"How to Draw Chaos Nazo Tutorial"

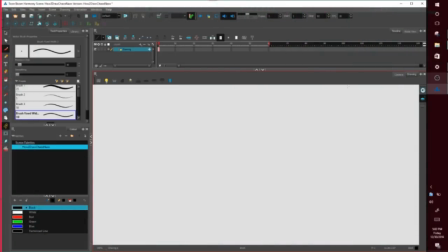(0:07)
What's up, y'all? Chakra-X here. Here with a how to draw Chaos Nazo tutorial. I wanted to give y'all one little upload before the end of the year. The Wrath of Nazo storyboards are going great. Act 2 is almost done. I'm at the climax final battle of Act 2.
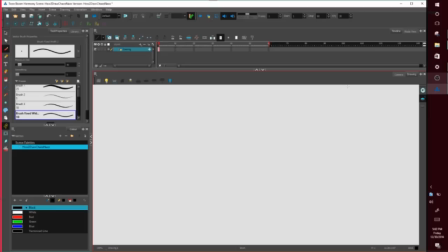(0:27)
Once I finish that, then I can get on to Act 3, early 2017, and then start animating as soon as possible from there on out. But for now, let's start off with how I draw Chaos Nazo's design. So first of all,
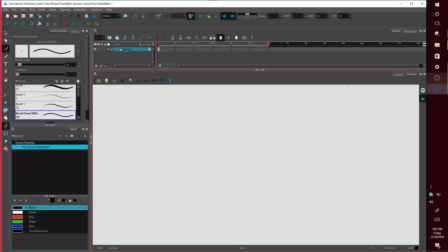(0:45)
you don't need to be I personally just use Toon Boom to draw him because that's what I'm used to drawing him in. You can draw him in whatever software you have. But I'm gonna start off by first importing. Chaos Nazo's color palettes.
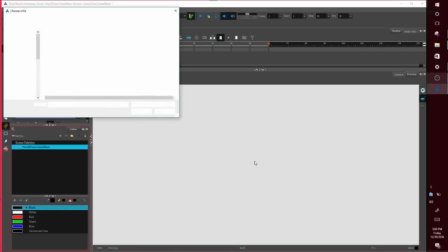(1:05)
Let's see if I can find that. Yes, cool.
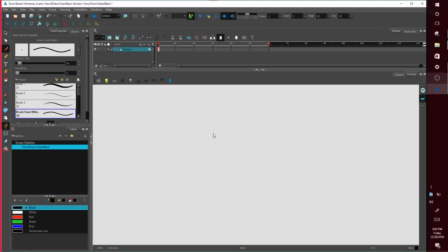(1:20)
So doing this allows me to get all of Chaos Nazo's colors on demand right there. There we go. Yeah, cool. That's what I like about Toon Boom, is that I can make a character, have his palette saved,
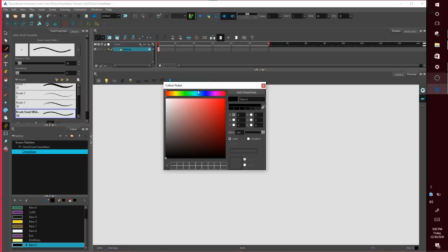(1:36)
and anytime I need to open up a new scene and work with that character, all his colors are there. I don't have to make a new batch of colors for him. Right now, I'm just making a sketch color, so that way I can see better with it.
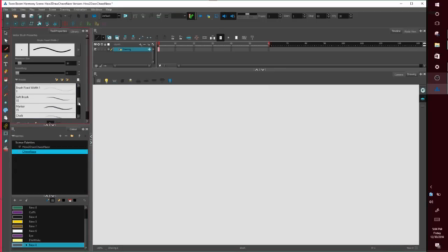(1:55)
Let's see. Okay, cool. So typically when I'm drawing Sonic characters,
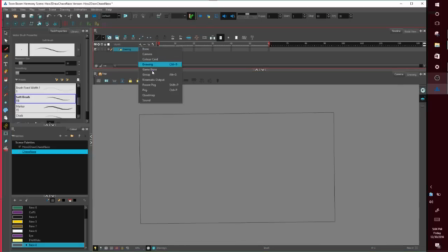(2:14)
I always start with a circle.
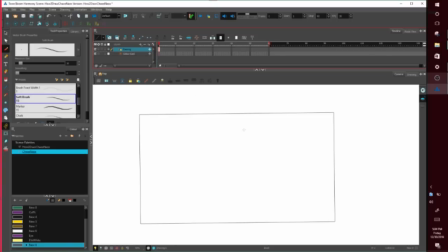(2:21)
Now, let's see here. I draw two lines to kind of get the axis of the head.
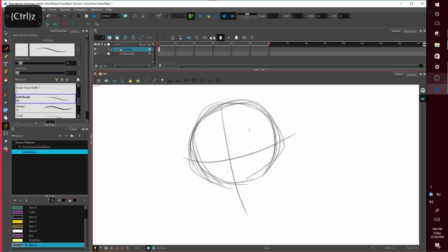(2:37)
So if I wanted his head tilted, I probably would have, instead of drawing those two like that, I would have drawn maybe like this, or he's looking upwards, or like that.
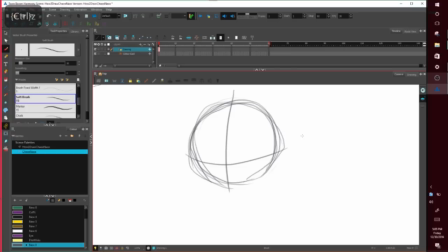(2:52)
But for this tutorial, I'm gonna have him facing pretty neutral, a little downwards to give him that kind of evil look to him. I like to start off with the eyes, at least with Nazo.
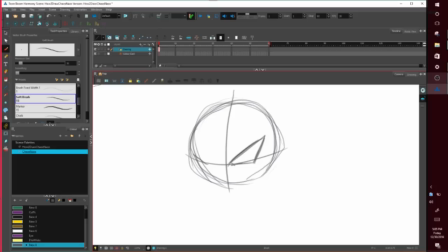(3:05)
He has like these Chaos Nazo has similar eyes to his normal form in terms of like overall shape.
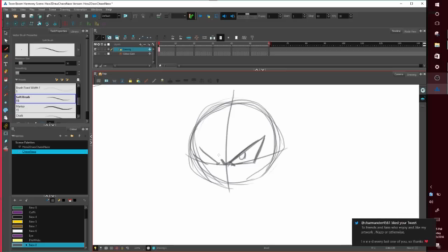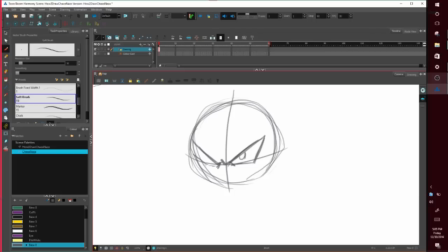Notice how I draw the outer line curve to convey that his head is spherical.
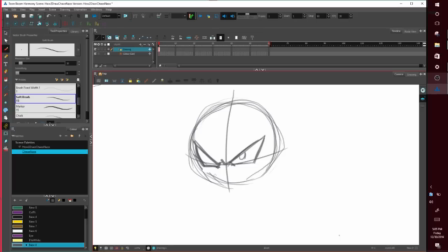(3:34)
If I just drew it straight, it would make his face too flat looking. So I draw a little curved this way when he's facing this way to convey that he has a circular head.
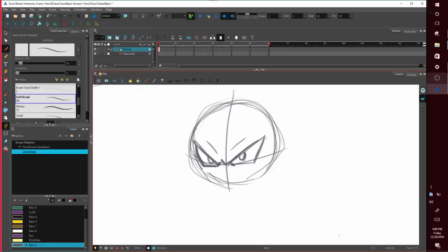(3:48)
So eyes there, little brow. Now this is what makes Chaos Nazo's eyes a little more different. He has sharp eye, I guess.
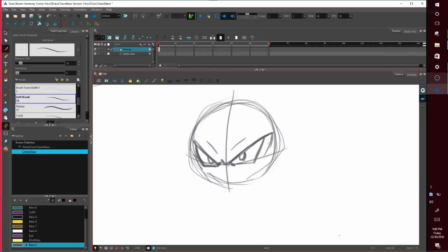(4:02)
Eyeliner wings on the outside, a curve in, and at the bottom, his little wing.